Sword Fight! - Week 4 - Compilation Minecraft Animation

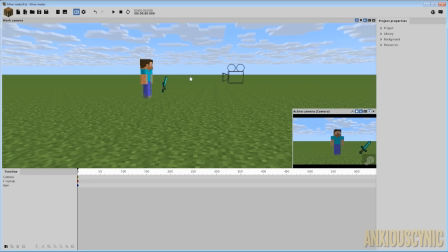7:19 Cynic back again, and as always, thanks for the great submissions we got this week for the Sword Fight compilation. To get started here, I want to go ahead and give a little apology to Super Moo Moo, if I'm pronouncing that right. He submitted for the inventory compilation, but the submission came in kind of late,
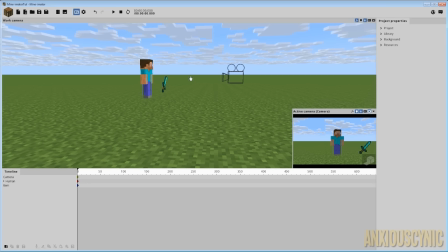7:38 and I interpret it as being for this one, so I went ahead and left it in this one, as you know, just to go ahead and have it out there. But it was meant for the inventory compilation, so I apologize for that, and sorry for any confusion that you guys may have had when you saw that submission.
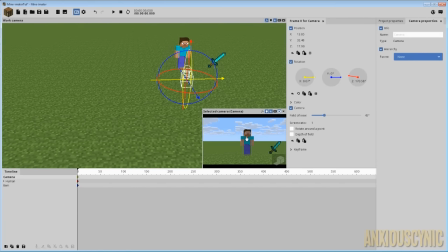7:54 It did have some fighting though, so it wasn't necessarily, out of the theme. It was just, not meant for this one. Alright, so there's really not much I could really comment on about things to improve on other than the usual stuff.
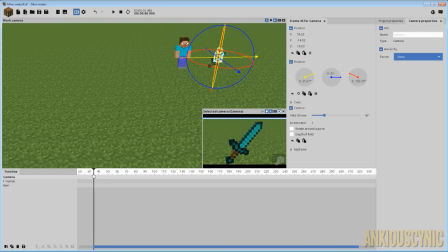8:09 One that I keep bringing up is pretty much the cinematography, the camera movements. One thing that seems to be a pretty common issue is the movement of the camera. So in a lot of scenes, I'm noticing where you're looking at a character and they're doing something or whatever,
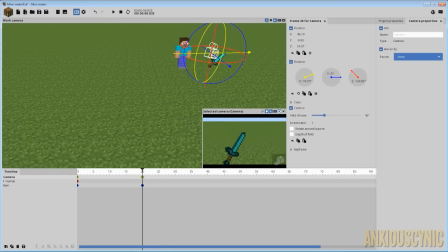8:27 and then you want to show, oh, this character's over here or something is over here doing something. And basically what it looks like sometimes, not all of you guys, of course, but this is a common issue I've noticed in a lot of beginner animations, is like, say you'll have the camera,
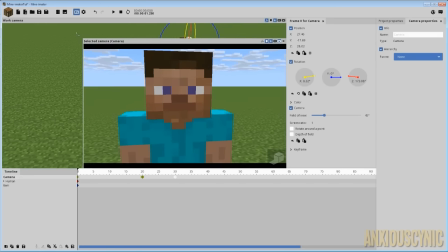8:42 let's just have it start out over here. We're looking at Steve, and we want the super dramatic, like, hey, we're gonna go look over at the sword that he wants to pick up because he's looking at it, and then we want it to come back at him.
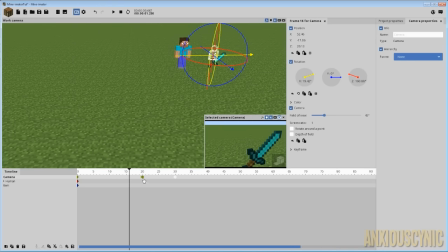8:56 I think I'm putting the keyframes in the wrong places here, so we're gonna do that, and then we want to look back at him at this point. So what you get is something that looks like this. Let's go ahead and bring this up.
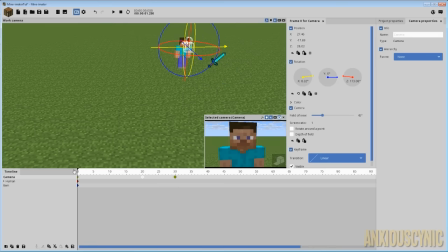9:09 Something like that. So you get this like really quick motion, it doesn't linger, and the camera's kind of just flying around very willy-nilly. And pretty much what I always say, for instance, for this move, you may want it to zoom to the item here, but then you want it to cut back to Steve.
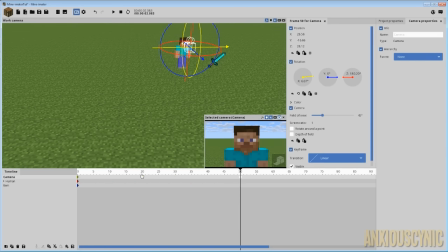9:26 So once again, on this one right here, this keyframe where it goes to the sword, we're going to go ahead and change the transition to instant. So what you get then is it zooms over, it holds, and then it switches back. But of course, there is another issue with this, and that is the timing.
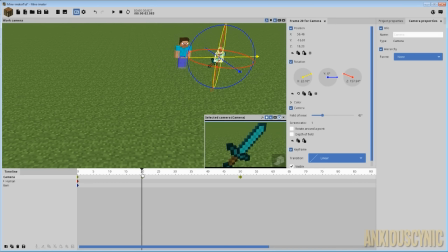9:41 So your timing is going to be the distance between keyframes. So if I want it to linger on that longer, then I need to move this keyframe out further so that this distance here is going to be longer, and thus the shot lasts longer. So we get that pause, and then we cut back to Steve, and it helps to really
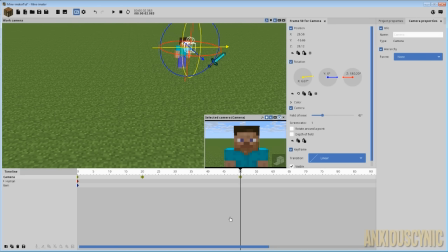10:01 give the viewer some time to comprehend what's going on, and it gives some logic to the camera movements. And another way that you can adjust your timing, or not really adjust it, but keep up with it. So up here you have these numbers, right?
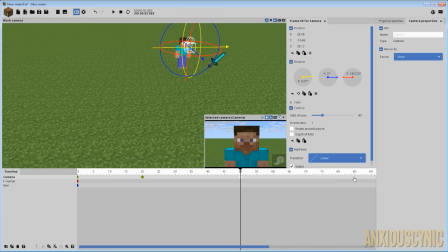10:14 And the top number is what current timing you're at in the scene, where your cursor is, and the bottom number, I believe, is the maximum length of your animation. So basically the length of your animation is the last keyframe that you insert.
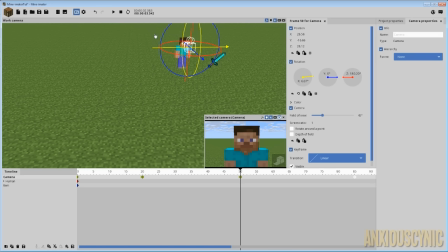10:29 So let's just say if I wanted this animation to end here, but I want it to linger on his face so I can do like a fade out in my video editor. Well, I'm just going to add like a random keyframe down here that's not going to do anything but extend the time of my animation.
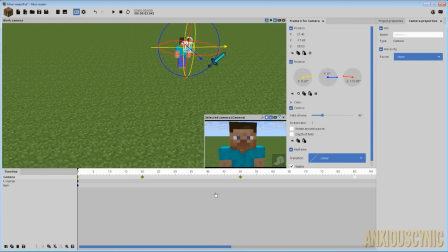10:44 So you see that brought it up to like 3.5 something seconds. And the way mine-imator works, I don't really think these timings right here, the seconds actually translate one-to-one in a video editor.
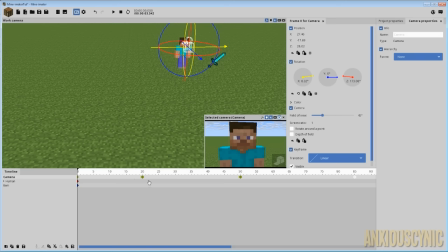10:58 I think it may have something to do with the tempo, kind of adjusting the timing of the project or something. I'm not 100% sure why that is, but in my experience, I haven't really looked into it in depth, but sometimes the timing seems a little off in my video editor versus what mine-imator shows.